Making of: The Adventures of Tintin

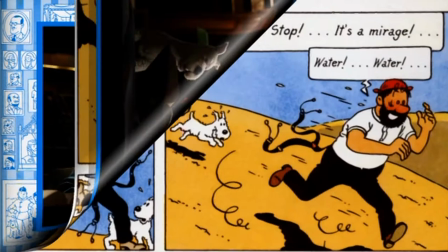37:18 And we often thought of lots of gags and lots of things which stemmed from the books, his mischievous nature.
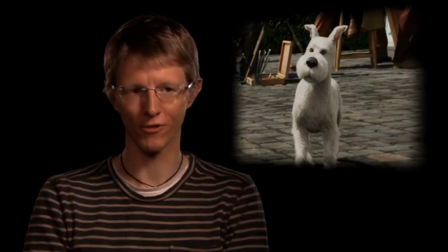37:23 When we came to animation, we were able to really go to town on that side of things.
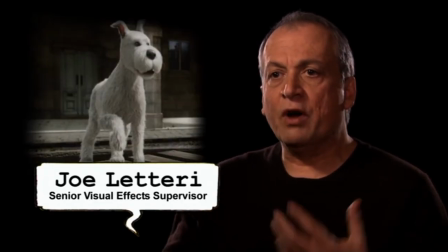37:27 Snowy's obviously a great character and one that we focused on because he is so animation-driven.
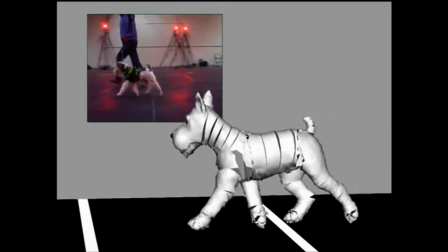37:34 We did some tests early on with Performance Capture just to make sure we understood the proper realistic motion of Snowy.
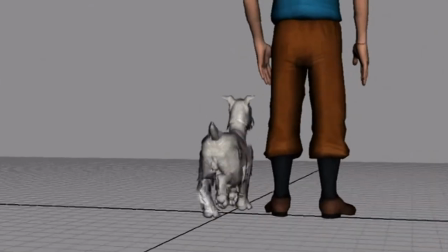37:40 But because you can't actually have a dog directed to act exactly as you need in each of the scenes,
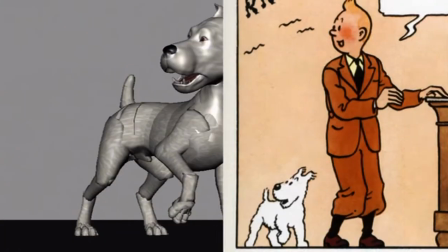37:46 that became just a reference in the animators' minds and just something that they could have for inspiration.
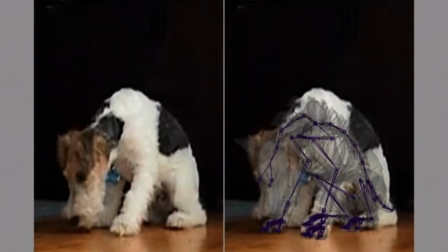37:52 But then the animators would have to go in and set key frames for all of Snowy's poses in each of the shots. You know, any character that's got fur is always a challenge. But Snowy is so iconic and so specific that, yes, we did look at a lot of real dogs, a lot of dogs that we knew had inspired Herge.
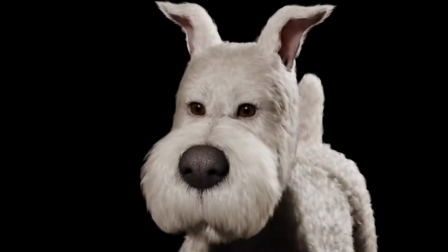38:12 But Snowy is a very, very specific look to the dog.
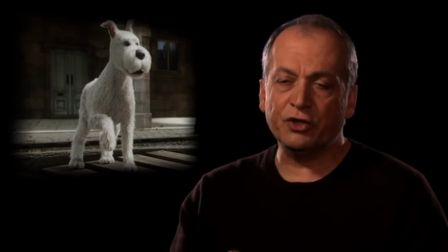38:16 Because Snowy had very curly white fur, technically that presents a challenge because fur becomes really difficult to work with.
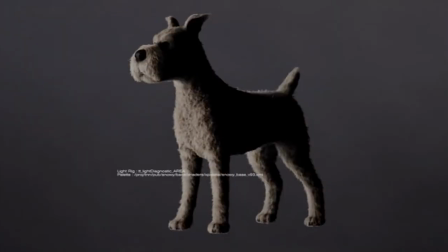38:22 So what we did is we created a tool for the people modeling Snowy's fur to be able to go in and just brush
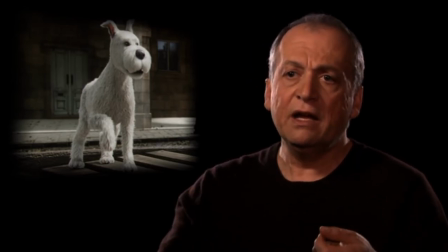38:28 it. they could treat it like real fur and go in and just comb the fur and comb it into the curls that they needed and then that would allow us
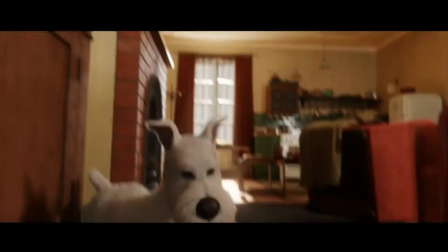38:35 to simulate the curls doing all the proper bounces snowy would run around through the shop what's interesting about snowy is he really understands what's going
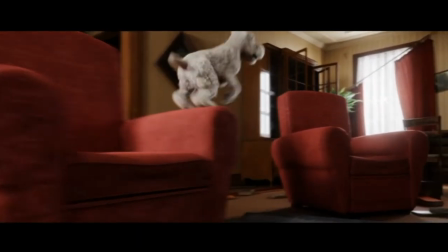38:44 on in the film oftentimes ahead of everyone else and you can see that a lot in his performance he watches he pays attention he figures things out and
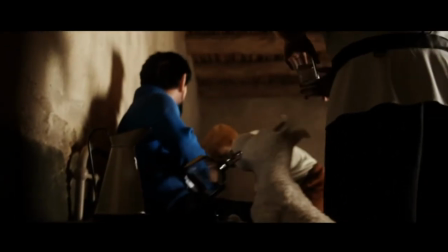38:52 he tries to make things happen so he's the one that actually guides us along a couple of the key moments of the journey he's so human in that regard,
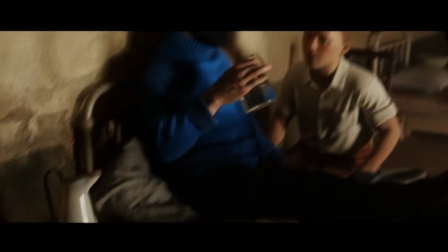39:00 that he really becomes part of the storytelling.
Snowy, what have you done?
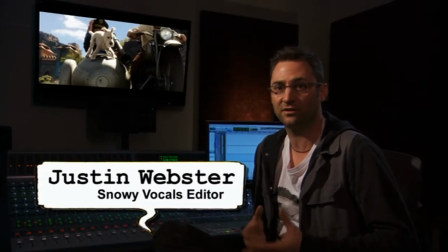39:05 I spent a few months researching and recording dogs, trying to find the material that might become part of Snowy or might not.
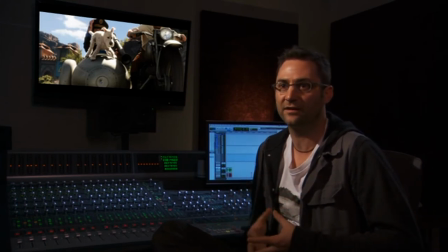39:13 And then the back half of the job spent actually cutting the material together and actually putting the voice on Snowy himself.
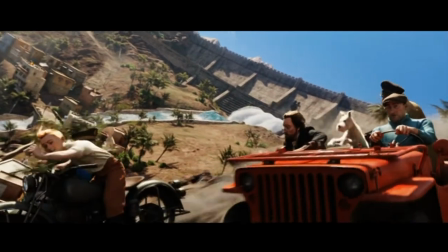39:23 The voice for Snowy is a mixture of probably 25 different dogs,
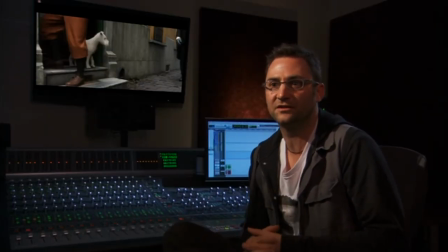39:27 some used in very small sections, some used just for a sniff or a slurp.
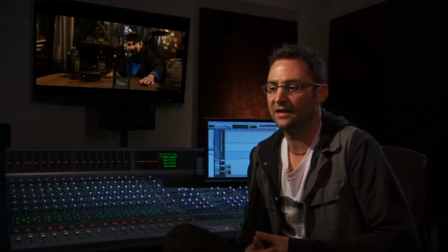39:37 For the most part, it's three or four key dogs. There's Mata, the miniature schnauzer, who does the bark and the interesting growling stuff.
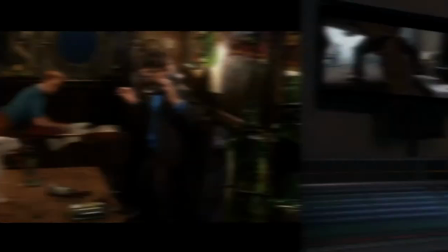39:49 Play the authentic miniature schnauzer.
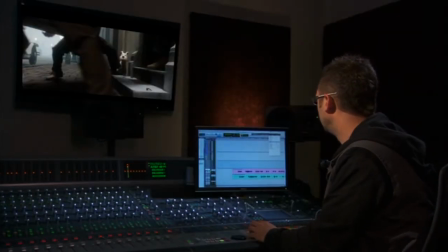And so here's the pitched down version. We basically just slow it down in pitch.
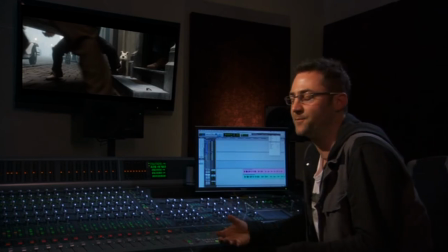40:07 So that sort of does two things. One, it makes the dog bigger and more heroic. And two, it sort of reveals a bit more of that gravelly character.
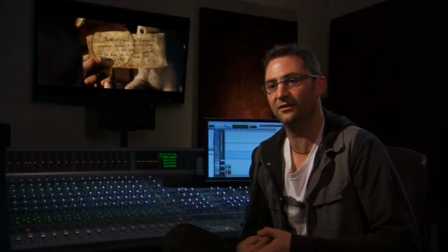40:18 Sputnik does 90% of the expressive, the question marks, the disgruntled noises, all those little, amazing little vocalizations that Snowy has to do to express that range of emotion.
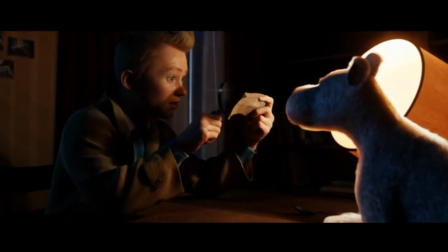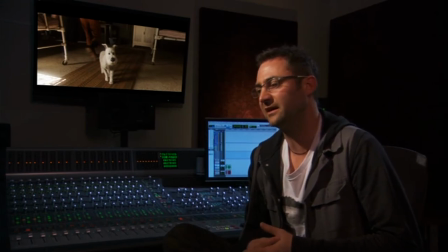40:36 Zeph, who does all the sort of concerned noises, slightly worried noises, all the little vocal whines. There's great segments where the Rottweilers chasing Tintin and Snowy through the woods,
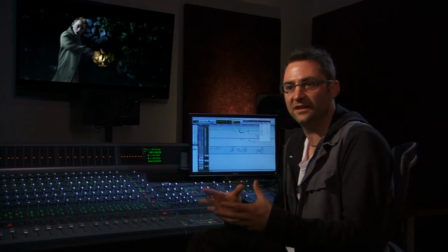40:52 and Snowy makes his heroic entrance and stares down the dog and barks so loudly, he barks him into submission. So I'll play a little section of that.
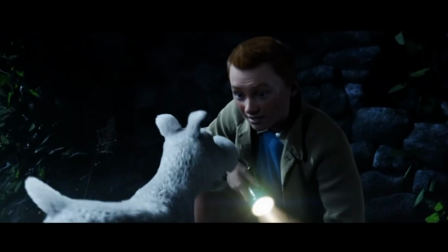41:11 Well done, Snowy.